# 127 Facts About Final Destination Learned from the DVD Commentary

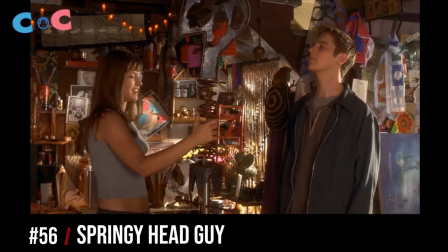(8:18)
You'll never know this, but it's a can of turpentine that will also play in the end of the movie. The springy head guy wasn't in the script. We made it up.
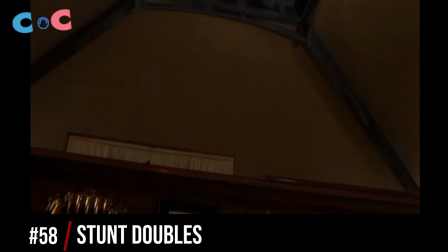(8:29)
Including a line where she says, I'm not into any of that X-Files bullshit, which always got kind of a chuckle.
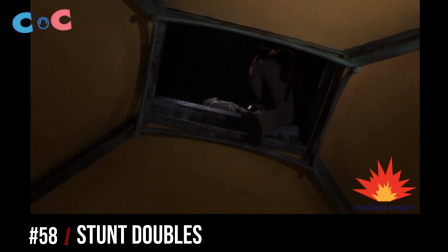(8:36)
You'll see Devin's face right there. But when he gets out of frame, the stunt guy replaces him.
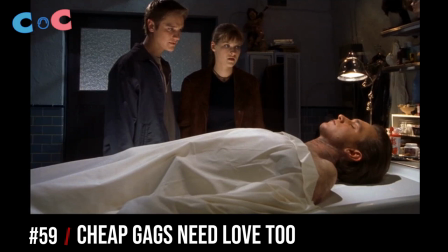(8:43)
So both of these people are stunt people. You always knew that this was going to work with the audience, too.
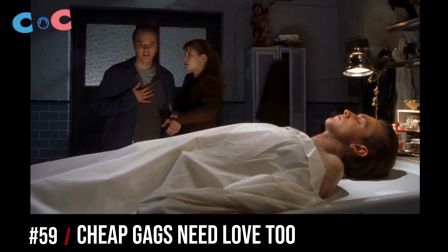(8:48)
You kind of sat there and you go, man, everyone's going to freak out in a minute. It's a little cheap. It's cheap, but we'll take it.
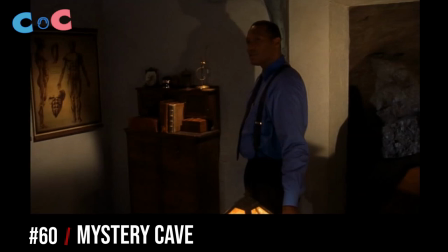(8:55)
In the set here, you look down that way. We purposely planned for the basement set not to be finished, so it looks like some kind of cave they came out of.
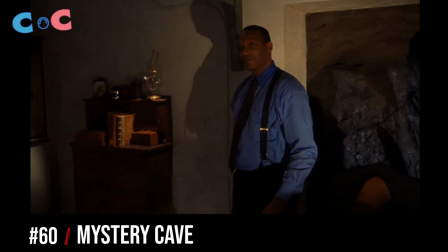(9:05)
You didn't know if he was going to be... He was the devil incarnate or death or whatever. This is Tony Todd.
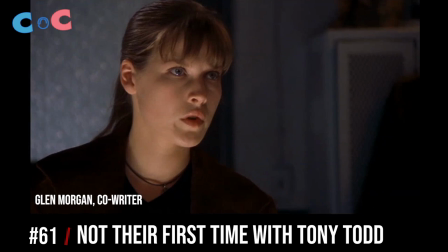(9:11)
Jim and I wanted to cast in a show that we did a long time ago called
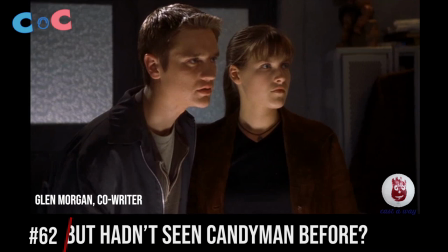(9:15)
The Hundred Lives of Black Jack Savage. don't ever look for it I hadn't seen the Candyman movies
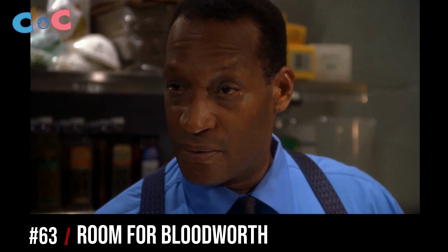(9:20)
when we cast him his character is actually named William Bloodworth
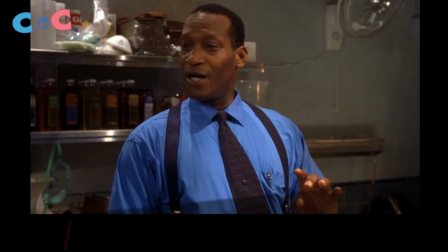(9:25)
right it was that's our actual registered suit in
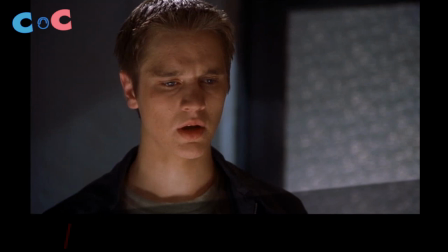(9:29)
him cigarette smoking man episode his suit in him was Raul Bloodworth and I don't know
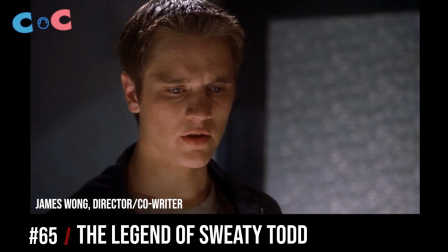(9:37)
if Tony wants me to tell you this but he sweats more than anyone I've ever seen in my life that shirt we had to after the
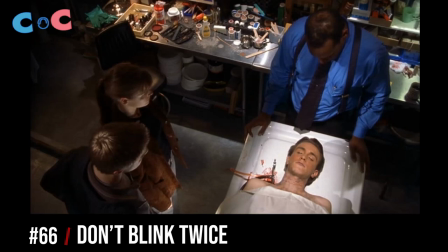(9:45)
first rehearsal we had to wait 15 minutes for the shirt to dry. We saw his eyes blank and it was a mistake of ours that we didn't correct.
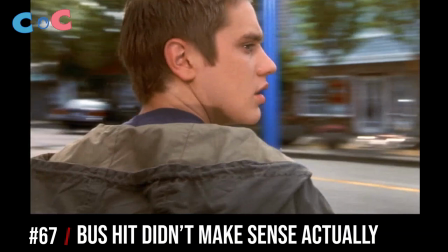(9:54)
Which you'll see which later there's a crane back there which is really a cheat for the for
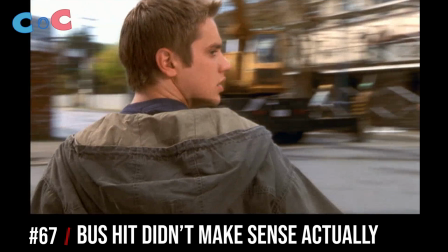(9:59)
the bus hit because there's no way a bus could get that much velocity going down the street right there.
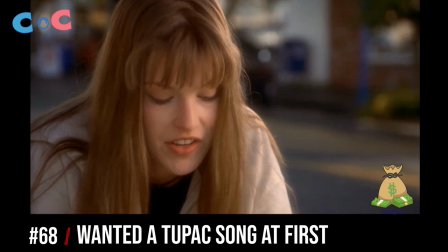(10:04)
Originally we had a two-pack If I Die Tonight which I think kind of worked better but at the last minute literally the last minute of the sound mix.
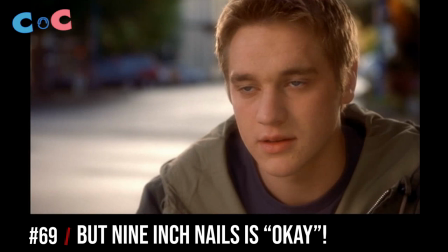(10:13)
We were told that we couldn't get the rights to that. So we put in the Nine Inch Nails songs, which worked okay, I thought.
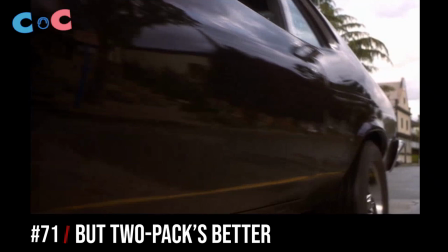(10:19)
It had the words Final Destination. It did have, yeah. It had two big songs.
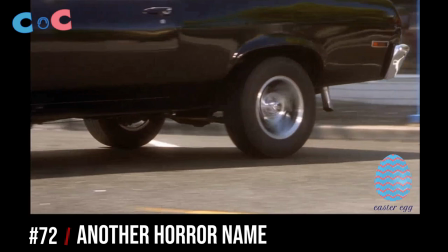(10:24)
Amanda Detmer plays Terry Chaney, who has Lon Chaney, who worked with Todd Browning.
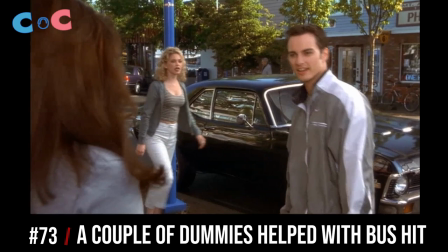(10:29)
What we did is we had two life-size expensive dummies done by, you know,
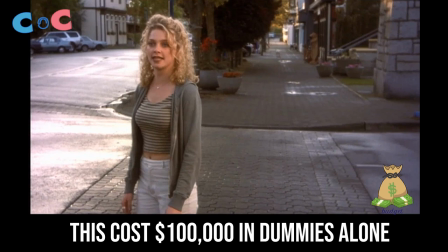(10:36)
dipping amanda detmer in plaster uh i think like 50 000 each or something very expensive
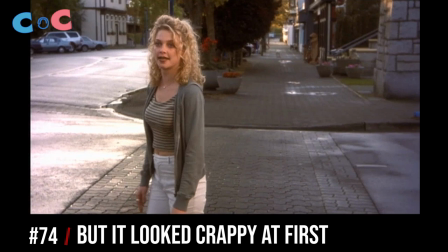(10:44)
oh wow and then the next day it dailies we're all yeah we're worried it just looked like it didn't look very good and
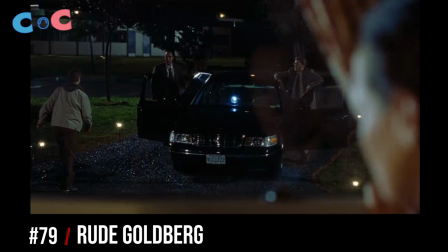(10:51)
we were ready to reshoot it when uh roger takes devon and put him puts him in the car
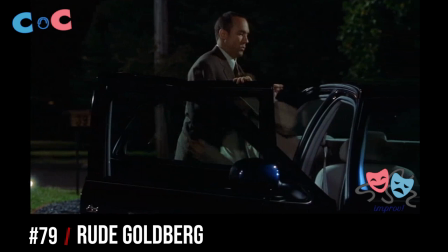(10:57)
this is out of nowhere nobody knew he's gonna do this he actually really jammed him into the car And Devin was as surprised as anyone.
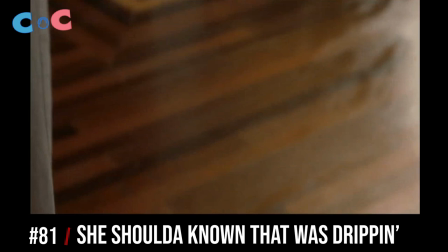(11:04)
People, when they see the knife block, always go, oh. That was a little, kind of a little like she should have known that was dripping.
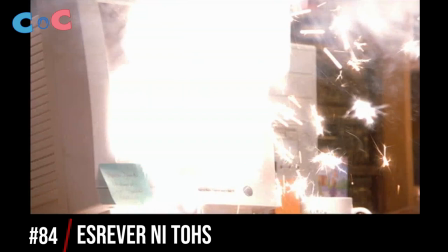(11:13)
You know what? I'll be quiet. It's a movie. The stained glass window behind her is another example of the foreshadowing we used in this movie.
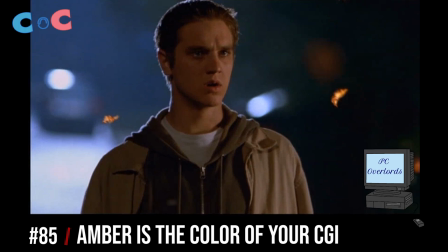(11:21)
That was done reverse. The thing going in her neck. These ambers are CGI ambers.
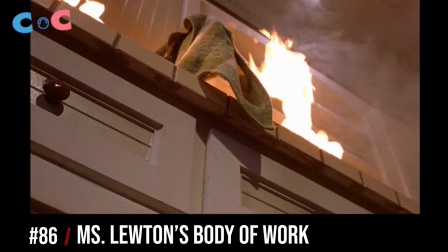(11:29)
So we had a floor. It's a false floor. And coming up, her body is underneath it, and there's a, you know, kind of a silicone rubber body.
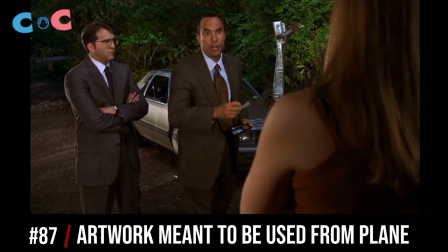(11:39)
When the neck goes in, it actually goes into a body. She built her artwork.
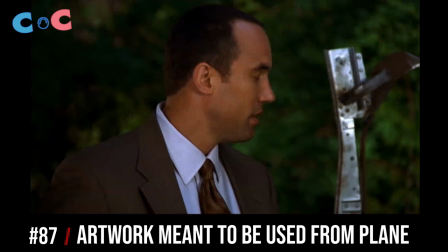(11:43)
The metal was made from, she'd gone to the beach and made her sculpture from debris from the crash, and that's why he's going nice artwork.
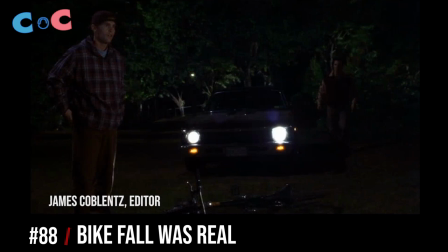(11:51)
It's supposed to be a little tension. Now that shot of Billy, he actually fell off the bike and was apologizing there.
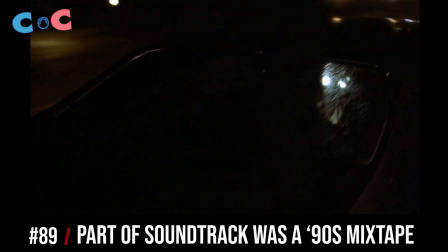(11:58)
We made it part of the film. My assistant up there, Julie Ng, had sent me a cassette.
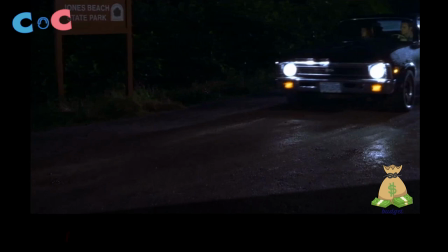(12:04)
Here's a bunch of songs you might want to use in the movie, and it was on one of the songs.
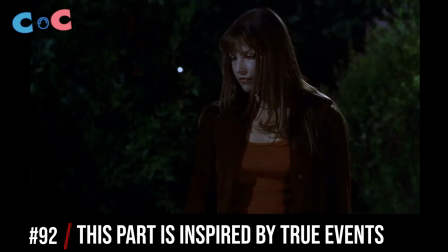(12:10)
She gets no money for that. This is a set right now. In the story she's about to tell, I worked on a film called Trick or Treat in North Carolina, and I met a family down there. What Claire says happened to her father is what happened to this family that I knew.
When I was 10, my dad went into a 7-Eleven for cigarettes.
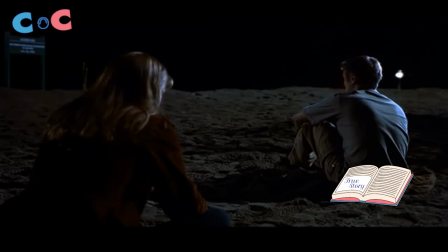(12:27)
I guess that he heard someone say don't turn around so on reflex we're thinking it was a friend joking he did
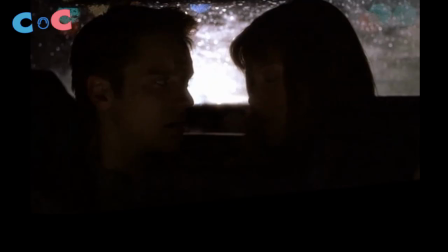(12:34)
and a guy blew his head off
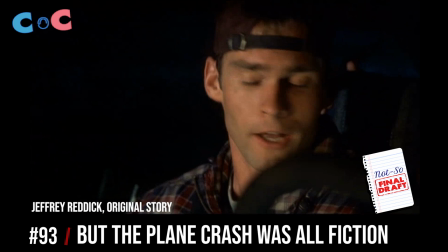(12:36)
I hadn't been influenced by any of the plane crashes unfortunately there were a couple of reviews that really lambasted the film saying oh you know
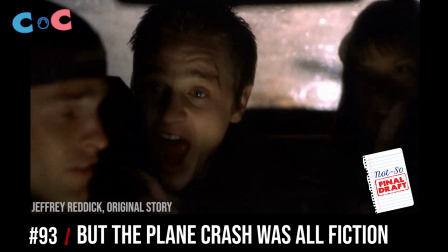(12:43)
it's obviously you know taking a page from these tragedies and it's really disgusting
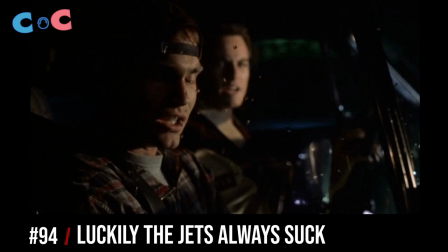(12:47)
and the project was written long before these crashes occurred there's a new line guy who wanted us to take out that line about the jets and I said,
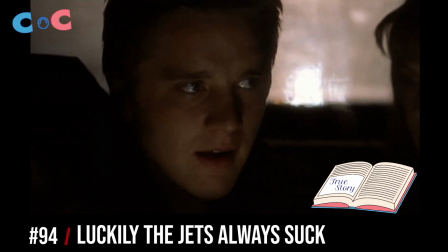(12:55)
are you kidding? Well, you know, when we were making the movie, I thought the Jets were going to the Super Bowl and then on the very first game of the year, Testaverde went down and I said,
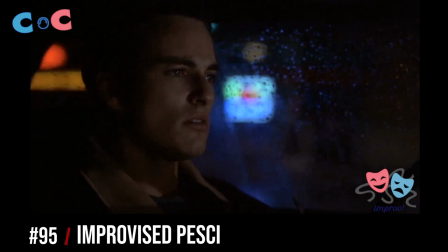(13:03)
okay, well... We're safe. That joke's safe. Sorry, Jets fans.
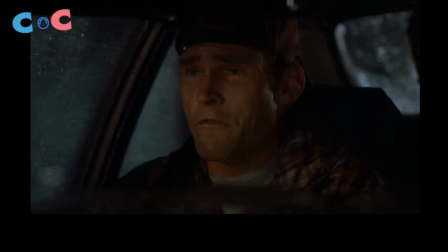(13:07)
Our actors threw a lot more Joe Pesci-like language than was in the script.
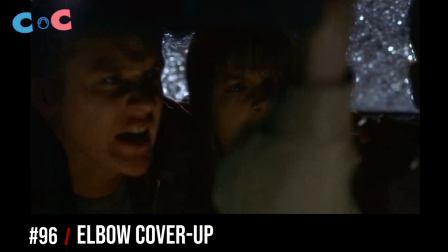(13:14) You have to prove that how good your balls are, not now!
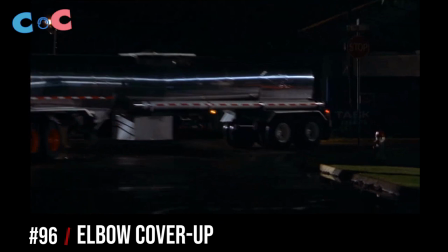(13:17)
The reason why we had the elbow gag in there was that actually Sean came onto the set one day and he had a problem with his lip.
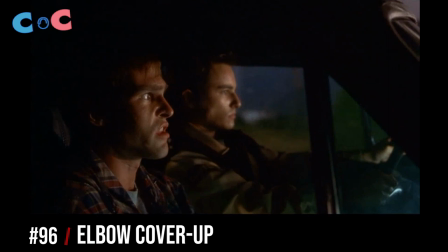(13:25)
We thought, well, the perfect way to hide it is if he had some blood coming down the side of his mouth.
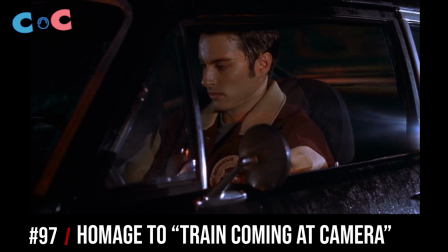(13:31)
So that's why we put the elbow gag in there. We used the oldest gag in the world. It was a full-length,
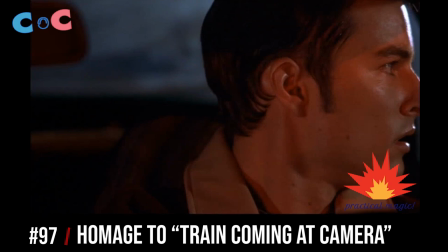(13:36)
huge mirror at an angle that the train actually drove through and the way the camera was positioned made it look like it was going right through the camera.
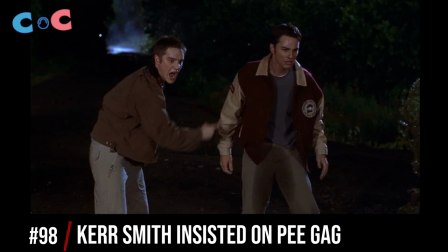(13:46)
This is a mirror shot. That's a mirror that we used. Right there is another mirror. Now this stuff there, that bit there with the Carter character is wet himself.
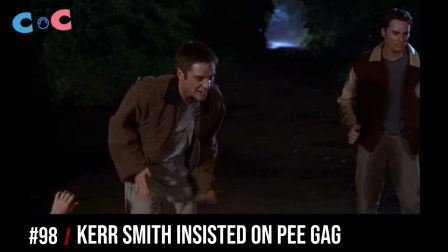(13:55)
That was something New Line said, take out of the script. And then when we got there, Kerr said, how come that's not in the script anymore?
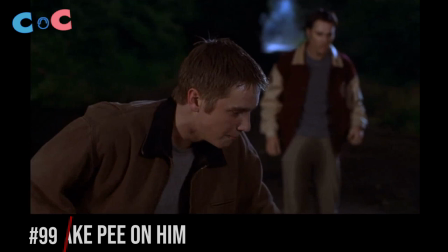(14:02)
I like that. So considering that the executives were 1,200 miles away.
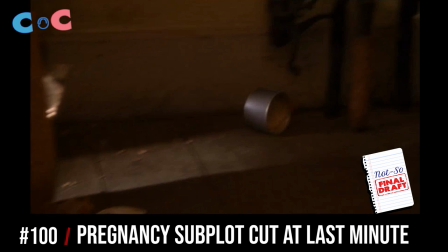(14:07)
Yeah, we put fake pee on them. The clear character took a pregnancy test because they had made love on the beach.
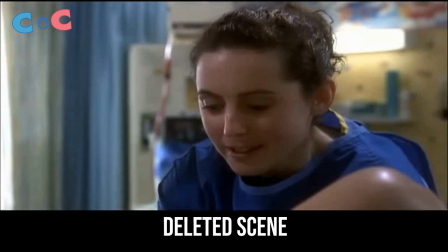(14:14)
And test screenings, people started to kind of get very uncomfortable. and you could tell that we were losing them.
A little more, a little more. Almost there, a little more.
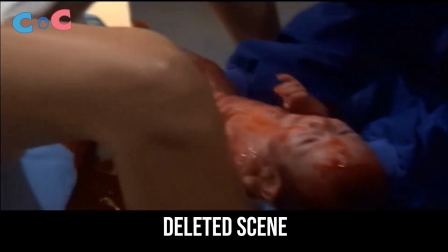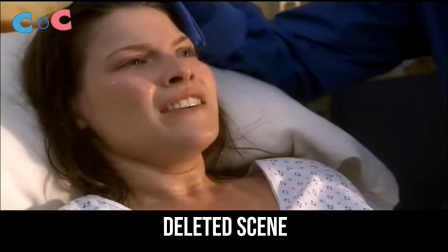(14:31) I found him. I found him. It was through me.
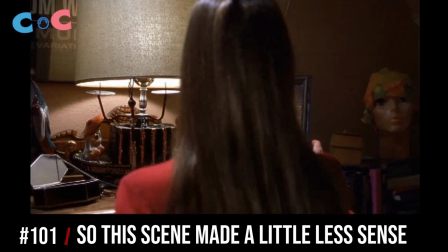(14:37)
It had been omitted, but this character had realized that she was pregnant,
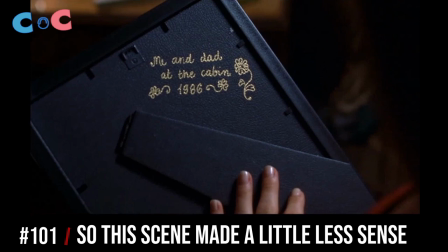(14:42)
and now she was going back to look at this picture of her and her dad at the cabin, and we had heard how her dad had died,
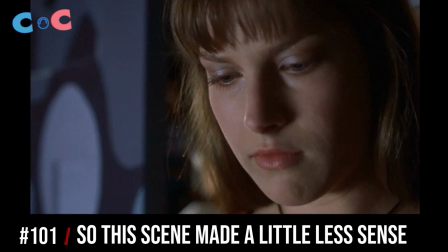(14:49)
and that's what had caused her to go out motivated her to go out to tell the fbi agents we got to go
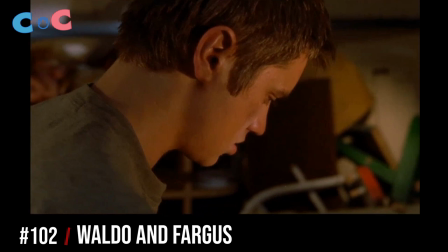(14:55)
find alex on the report about mrs luton's death you could read it if you
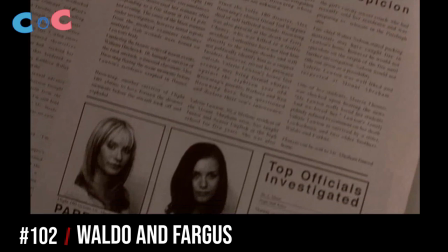(15:01)
she survived by her brothers waldo and farkas farkas was a bad guy in a christmas story
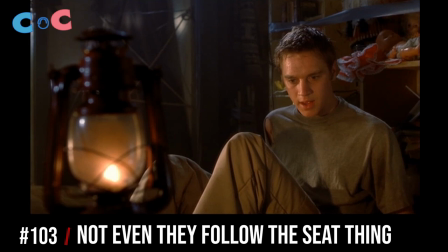(15:10)
no he's saying he didn't move he didn't succeed for me he sat next to todd but the
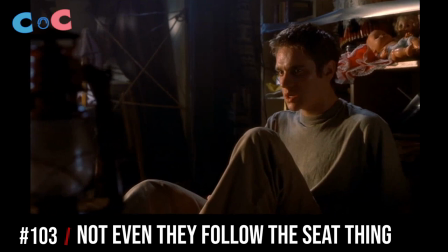(15:16)
plane didn't take off so i don't know this is a little i bought it completely i know you did
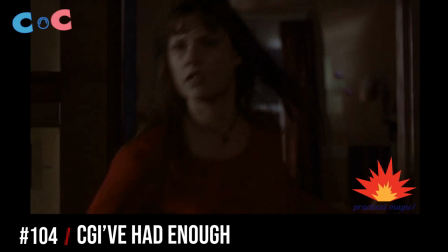(15:25)
all these are practicals they blew up the top of the pole we wanted to do a lot of these effects on a physical uh physical effects
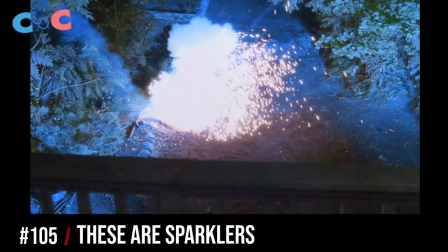(15:33)
because it was if we felt like you know there's been a lot of cgi lately that actual you know sparklers i guess you on the on the
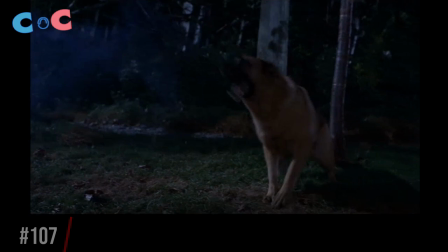(15:42)
wire. There's those Paris Eiffel towers that Willett had in there.
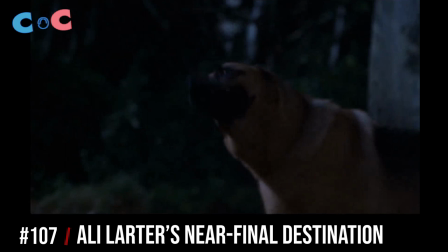(15:49)
This dog actually bit Allie a couple of times. The dog was a little bit too amped up.
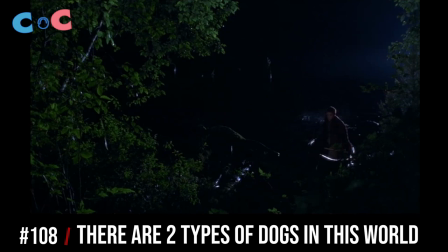(15:56)
There were two dogs like a calm dog and an amped up dog. The amped up dog was too amped.
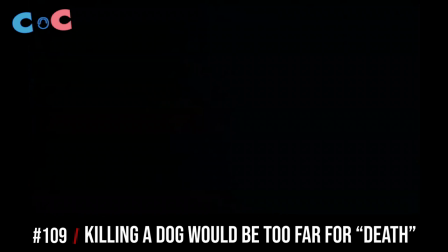(16:03)
Jim said you know we're getting the dog We're killing the dog because death is, you know, a mean bastard.
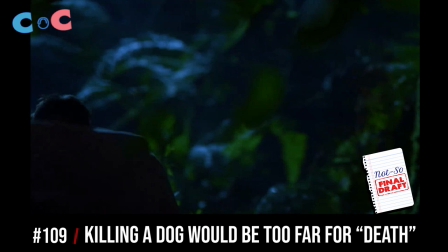(16:09)
They show you how bad death is, and everyone said the dog is not dying. So we bailed on that very early.
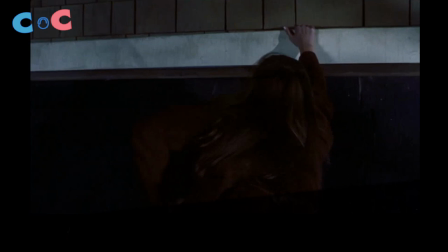(16:16)
So we had the dog, a fake body of the dog playing out. Some of this said, like right here, it's actually on stage where it's only like two feet off the ground.
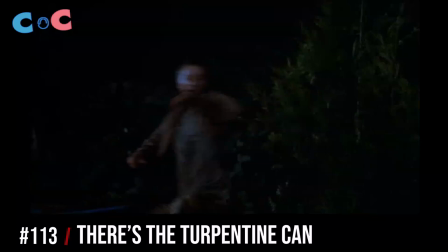(16:25)
And there's no glass in that window, but she's about to put her elbow through it. There's a Terpichan cannon.
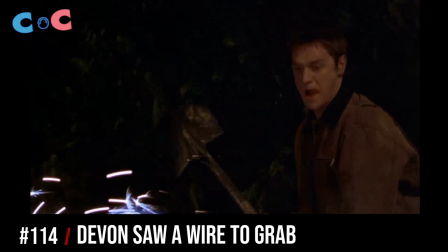(16:31)
We saw her earlier.